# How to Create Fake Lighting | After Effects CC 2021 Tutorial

What that means is it's gonna copy all of the tracking data from the corner pin tracking that we just did, and then we're gonna push okay.
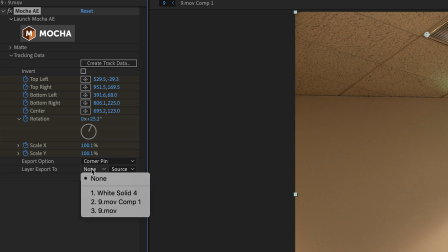[4:12]
Now, what we're gonna do is we're gonna do the layer export to. I'm gonna click on that, and we're gonna pick the solid that we created earlier, click apply.
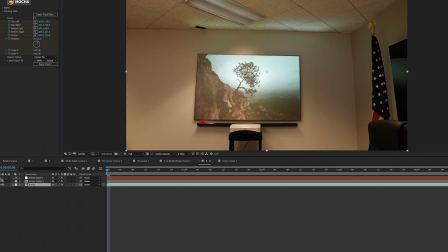[4:21]
Now that it's applied, we're going to go down to the eyeball and turn it back on.
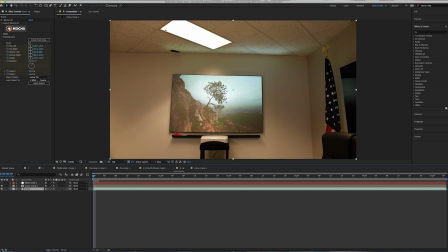[4:26]
And as you can see, instead of being a solid that fills the entire screen, it is now a solid that is attached to the light. All right, so that looks pretty good. So now what we're gonna do is we're just gonna fine tune it a little bit because obviously it still looks like a white solid attached to the ceiling,
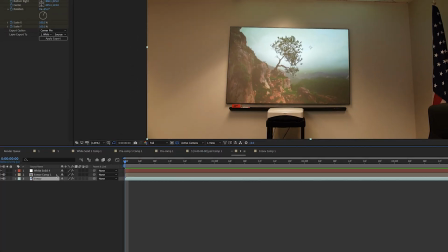[4:41]
but we're making good progress so far. So now what we're gonna do is we're gonna click on the solid, click on T to bring up the opacity,
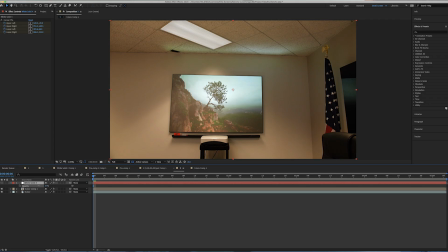[4:49]
and we're gonna lower it, and you're basically just gonna play with it until it looks kind of realistic. Ideally, you wanna be able to see the texture of the light frame, but then you also wanna see the white that comes out of it. So what we're gonna do is, this looks pretty good. I think it could be a little bit brighter.
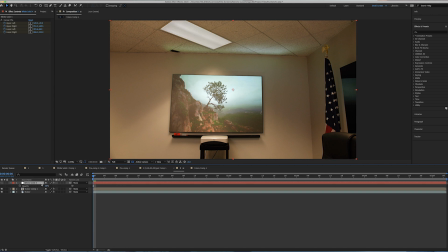[5:05]
So what I'm gonna do is I'm just gonna duplicate it. That's what it looks like before, and this is what it looks like after.
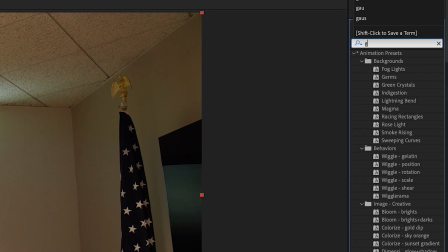[5:10]
And then now what we're gonna do is we're gonna go up to the effects and presets, and we're gonna click on glow, and we're gonna drag that over to our effect.
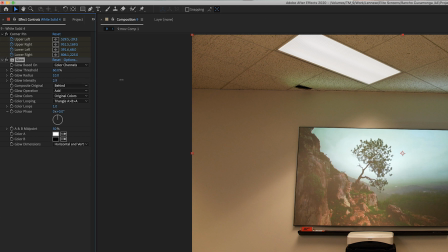[5:19]
And then what we're gonna do is we're gonna go to glow intensity, and we're gonna raise it, and we're just gonna raise it until wherever we feel that we're happy with it.
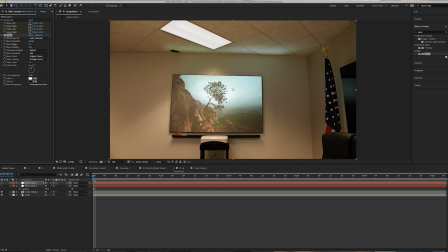[5:28]
And make sure you raise the radius too. So if you lower the radius, you could actually see none of the light coming out of it, but when you raise the radius, you can actually see some little white opaque rays coming out of it. It basically gives the impression that the light is on, so definitely have that in there.
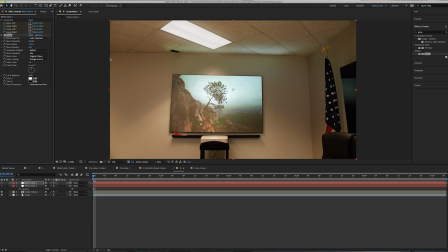[5:45]
And as far as the intensity goes, you can raise it to whatever you want, so you have a lot of control over how this fake light actually looks. And to me, that looks pretty good. So this is what the final product is going to look like. It definitely makes the lighting look more alive and not so dead.
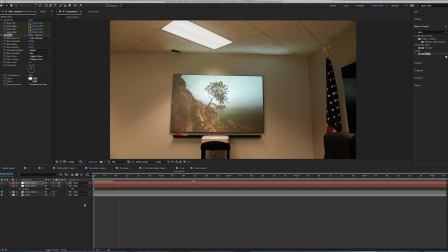[6:00]
Another thing I always like to do is add some motion blur at the end, and that's basically just going to help it blend a little bit more seamlessly into your footage.